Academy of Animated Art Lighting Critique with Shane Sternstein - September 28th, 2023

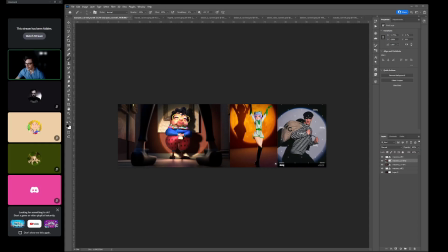0:05 welcome everybody to this lovely Thursday night. So I am gonna start with this shot by Maryam. And am I pronouncing your name correctly? Is it Maryam? Yeah, Maryam.
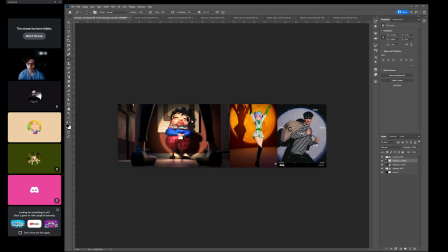0:23 Maryam. Okay. So Mhm. Maryam has this updated shot. Let's see if I can show the previous. That's previous. It's the updated. I think that's really nice how you added um,
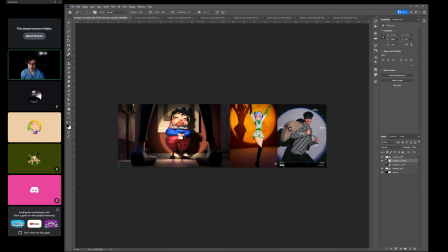0:42 just much more exposure here, kind of pushing the light here. I think the one question I have is right now uh, is this is your character lit by the same light as the spotlight?
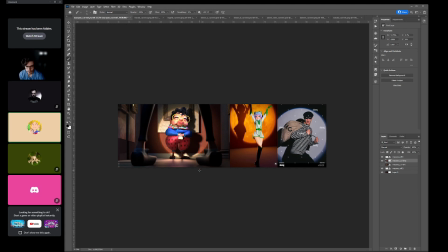0:57 Yeah, Okay. I have played a bit with the light decay, so it might not affect it as much as the wall. Yeah, I think the one thing it's what we might want to do is I think
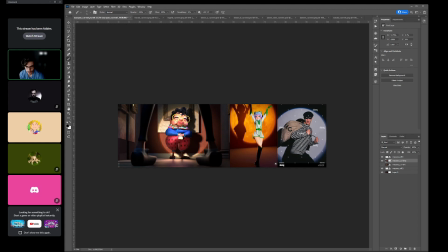1:17 your character's feeling probably a little bit overexposed, and it might be the specular.
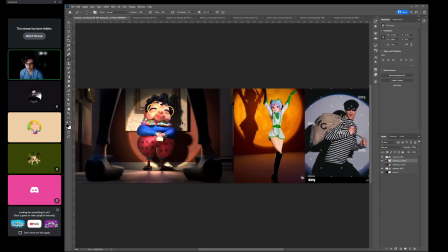1:22 So she almost feels a bit porcelain, like a porcelain doll.
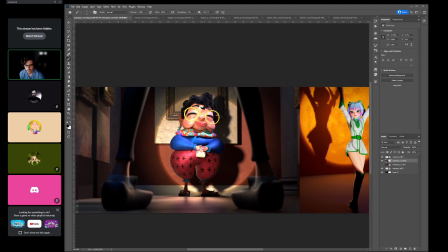1:29 So, do you have any subsurface scatter on her skin? Yeah, it's very little though, but I can try boost it for the next one. Yeah, I think I'm like seeing it like in the nose and like even like where this
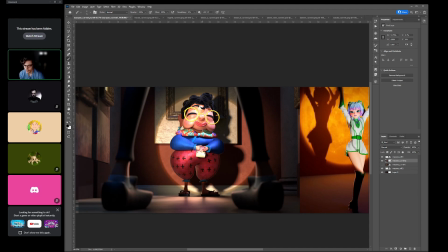1:47 uh, Terminator is. It feels like very diffuse, where I would expect some scattering going in there. So you might want to play with that and see if you can get some of that in there. The other thing that you could do to help kind of shape her is I would just probably take the exposure down on her,
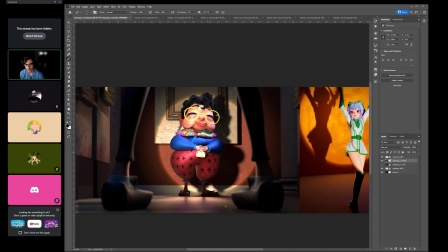2:05 just maybe by a half stop, and then add in, and you can probably do add in a general bounce. So like if the light is hitting the ground, you can add in a little bit more bounce kind of to these areas and then to her as well. So like Mm. and even like
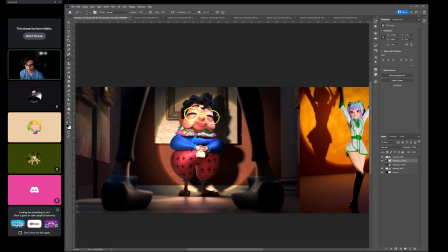2:23 I would potentially even expect kind of like the light bouncing back a little bit onto her. So like just getting a little bit more shaping happening. Um, so I would add potentially another bounce in here.
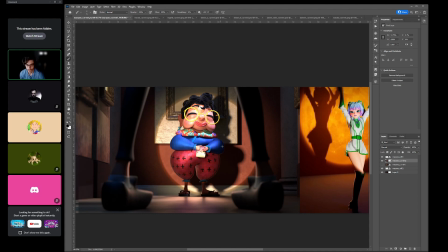2:38 It doesn't need to be Mhm. like super strong. It's just a little bit more to kind of get a little bit shaping underneath these these areas here. Um, and a lot of times too, when we do like really hard,
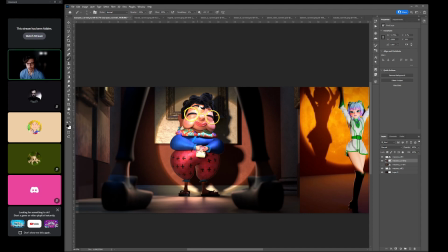2:55 like for shaping of characters, we'll have like a harder light, so smaller radius, and then we do a a light just a lot of times just linked to the character, and it's a much broader light,
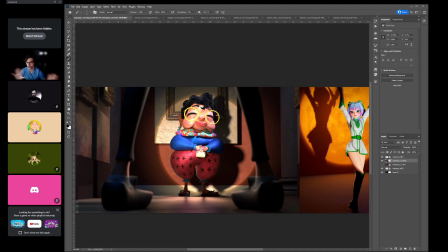3:14 and we shift that down just slight or shift it a little bit from where your key light is, and adds a little bit of a it creates like what's known as a wrap, and it softens some of these terminator points. So um, you can play around with like,
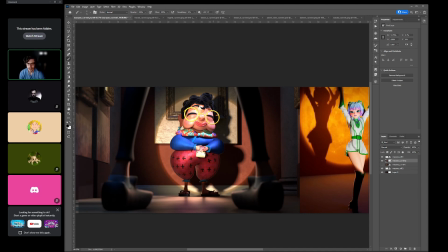3:33 and it's the intensity of it is not as strong as your key light, so you might have to balance that a little bit too. So I'm just looking at how can we shape your character a little bit more pleasing, and get like some of these like hard edges to soften a bit.
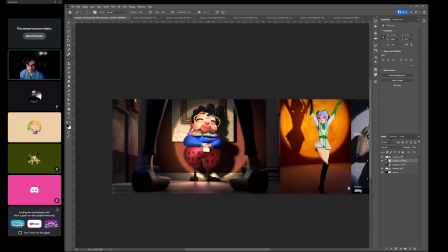3:54 Mhm. I love the DOF that you have here. This character is starting to read really nice. I think you can probably um, grad like so, keeping it bright here and then grad a little bit darker here. So let's just get it maybe just a little bit of shaping on this area.
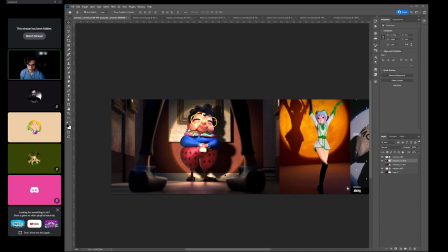4:15 Um, Uh, this this looks awesome. This is beautiful right here. Um, and then I would probably take this down just a little bit. Like I would look at like whenever you're kind of creating your scene,
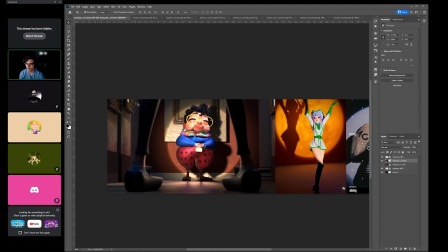4:34 I would look at certain like the areas that feel like really high contrast away from your character, and you just kind of like group it a bit. You start to group it with like this frame. So you take down this intensity a little bit. You group this with this frame, and right now why this has a lot more contrast is because it's a cooler
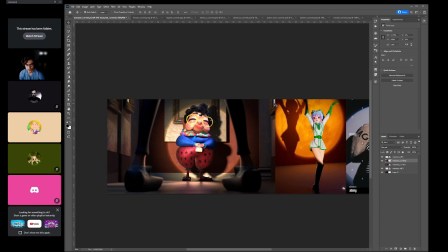4:54 um, it's a cooler hue. So you have a cool hue again, not only bright but it's cool against warm. So you create not just a value contrast, but a hue contrast too. So I would just potentially just take that down a bit as well, just to group that.
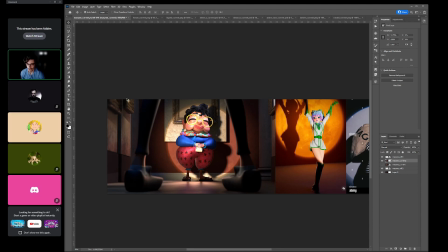5:14 And these are like small kind of notes, but they're things that kind of draw our attention away. Mm-hmm. Cool. Sounds good. The other thing I would try too is as after you bring down the exposure a little bit here,
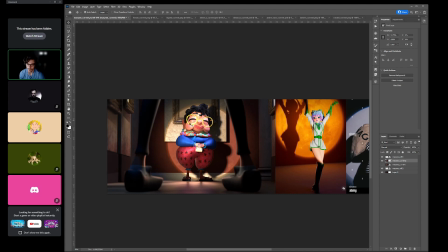5:33 potentially adding like almost a reflection of this character, and maybe like having like a almost a bright spotlight like speck hit to like in her glasses. That might make it feel like there's actually lenses there.
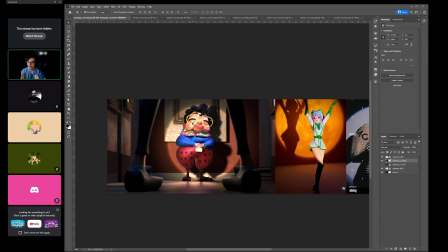5:51 So it kind of gives us another kind of storytelling point of, oh, that's who's like it. And it doesn't have to be like super sharp. It can just be much more abstract, but it gives us that sense that there's that light coming from
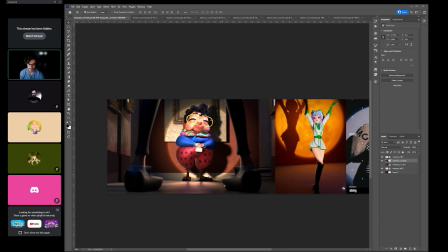6:09 this person in the foreground. Okay, cool. And the last thing you can play with is potentially adding a little bit of like a volume coming from like, and you can fake it where you just have, so if like, if our,
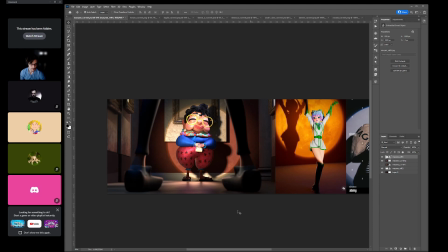6:32 let's see here, if our point is up here, wait, this.
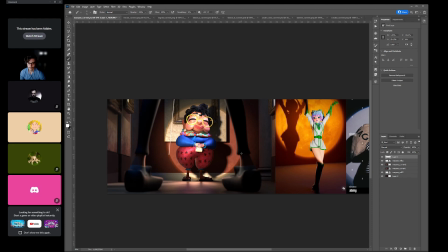There. So you can start to bring in kind of like this
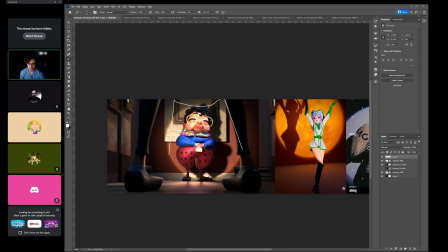7:06 volume from up above, and then it starts to decay when it hits her face. So, Mm-hmm. and it doesn't have to be super strong. It's just another sense that there's like this light source coming off the screen.
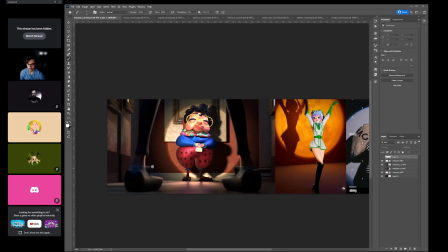7:25 Oh, cool. Okay. Yeah. Yeah, this fringing is looking really really cool. I love that. Maybe even like you can soften this edge of the fringe so it doesn't feel like
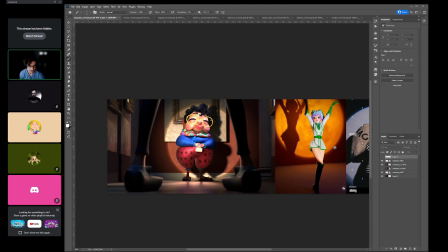7:42 two circles. It's just almost like this fringe. If you look at like the reference, the fringing softens as it goes further out,
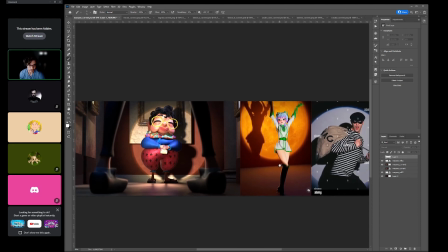7:51 and and you can all at the same time
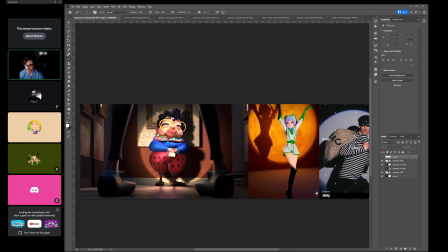7:55 you can push the saturation on it even a little bit more to kind of get that real sense that the light is refracting through this lens, and the light is dispersing. So we have that shift, that hue shift of um,
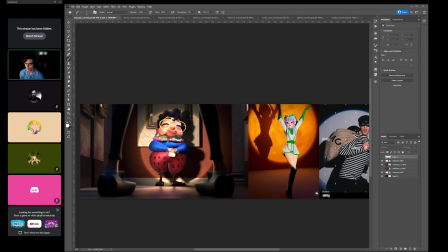8:15 the warm rays are shifting a little bit further than the cool rays.